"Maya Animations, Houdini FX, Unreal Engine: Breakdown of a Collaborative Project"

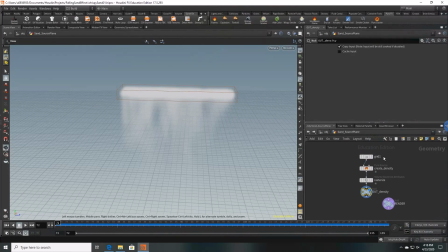(12:26)
So I started with just a grid. And then once again, I went up to pyro effects. And instead of doing the billowy smoke this time, because I wanted something a lot thinner, a lot wispier, I did their wispy smoke preset. And again, that gave me the create density, and it outputted the thing to a pyro import again and an auto dop network.
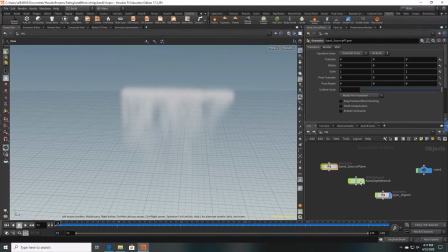(12:45)
So again, anytime I'm working with kind of like a smoke or a fire effect in Houdini, I jump into that auto dop network and I look at the pyro. And on this one, yep, I did the same thing on that division size, and I kind of just shaped up the container box here.
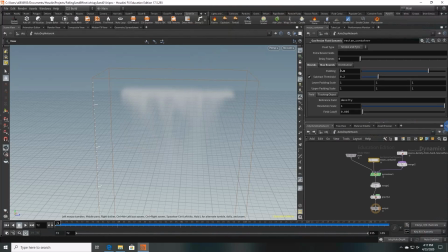(13:03)
And then in here, the padding, I kept it fairly high actually on this one because it's fairly wispy. So I felt that this was fine. And then in that pyro solver, again, in the simulation, I sped it up just a little bit.
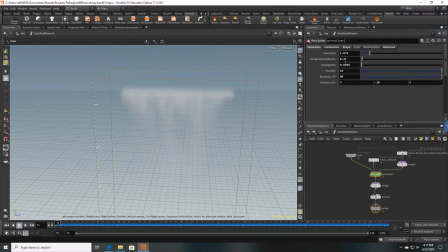(13:18)
And I wanted this thing to really disappear and cool down and dissipate fairly quickly. I didn't want this to always hang around and linger all the way down to the bottom of the box here. I really wanted it to kind of get really thin and wispy and kind of just disappear very quickly. So that's why these numbers are so low.
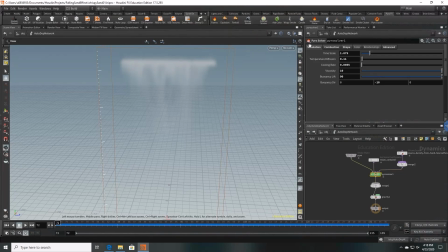(13:39)
The viscosity kind of gives it these like strands a little bit, as well as when we combine it with kind of the dissipation and the disturbance. The buoyancy lift, again, that just kind of really drags it down, and then the buoyancy direction, I just have a -10 in the y direction, so that's what's actually bringing it down.
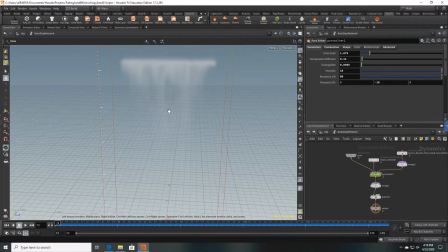(13:58)
And the buoyancy lift is set really high to really drag it down. So I have a lot of downward motion on this. But yeah, so if I play this, you can kind of see what it's doing. It's just kind of falling like that.
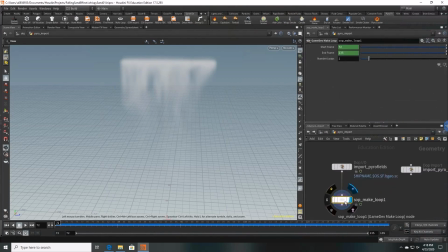(14:17)
Then once again, I felt like, looping this was probably a good call. So again, I just dragged in that make loop, told it what frames. So I get this nice looping thing.
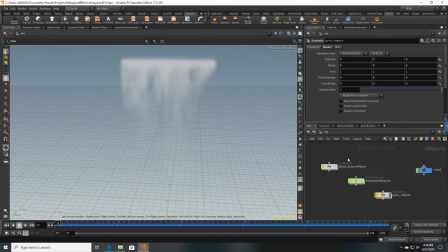(14:35)
Okay, and then really from here on out, it's basically the same. I did not put a distant light in here on this one because I didn't really want a whole lot of color variation. I wanted to handle all the color in Unreal this time, and I figured I just wanted basically like stark
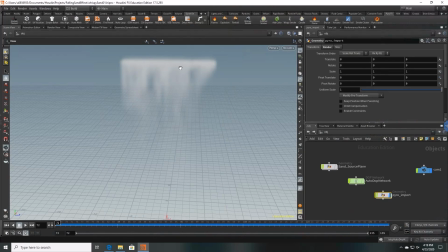(14:52)
white, or just really just like one color. So this is all just like kind of a off white or kind of a lighter gray. So I just put my camera in, and from this one, instead of recording from the top, this one's a little bit more traditional.
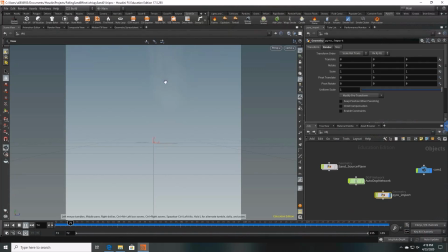(15:05)
It's just recording from the side. So if I hit play, you can kind of see I'm only getting the tail end of it. So I'm getting this like falling, like imagine you're like inside a desert Egyptian tomb, and suddenly something moves and a little bit of sand falls from the ceiling,
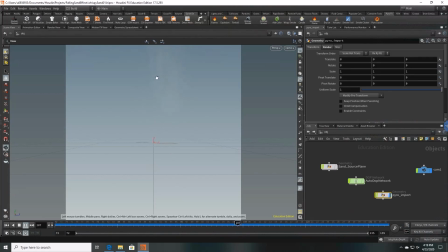(15:21)
right? That's kind of the idea I wanted. So it's really thin, but I can always adjust that later. So once again, I go to my output and I drop in a mantra. This one I have the ROP texture sheets because I was just kind of messing around with that.
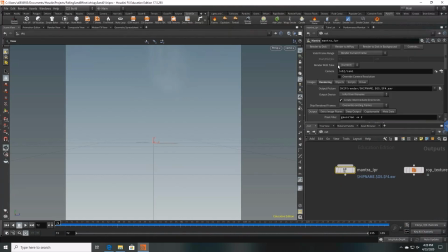(15:41)
But again, I always find it better to do the mantra, get my settings how I want, tell it where to render, tell it what camera to use, render it to the disk, and then go to my image network. And once again, I can come in here and we're showing that.
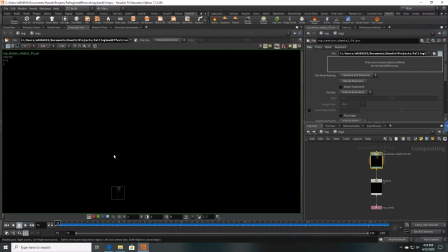(16:01)
So if I go to my composite view again, well, we're really zoomed out here. There we go. You can see, especially if I zoom in here,
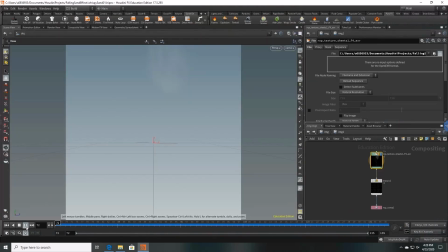(16:16)
if we compare this to the scene view, number one, it is a bit hard to see. Let's see if I can get it. You can kind of see it's more blobby in the scene view.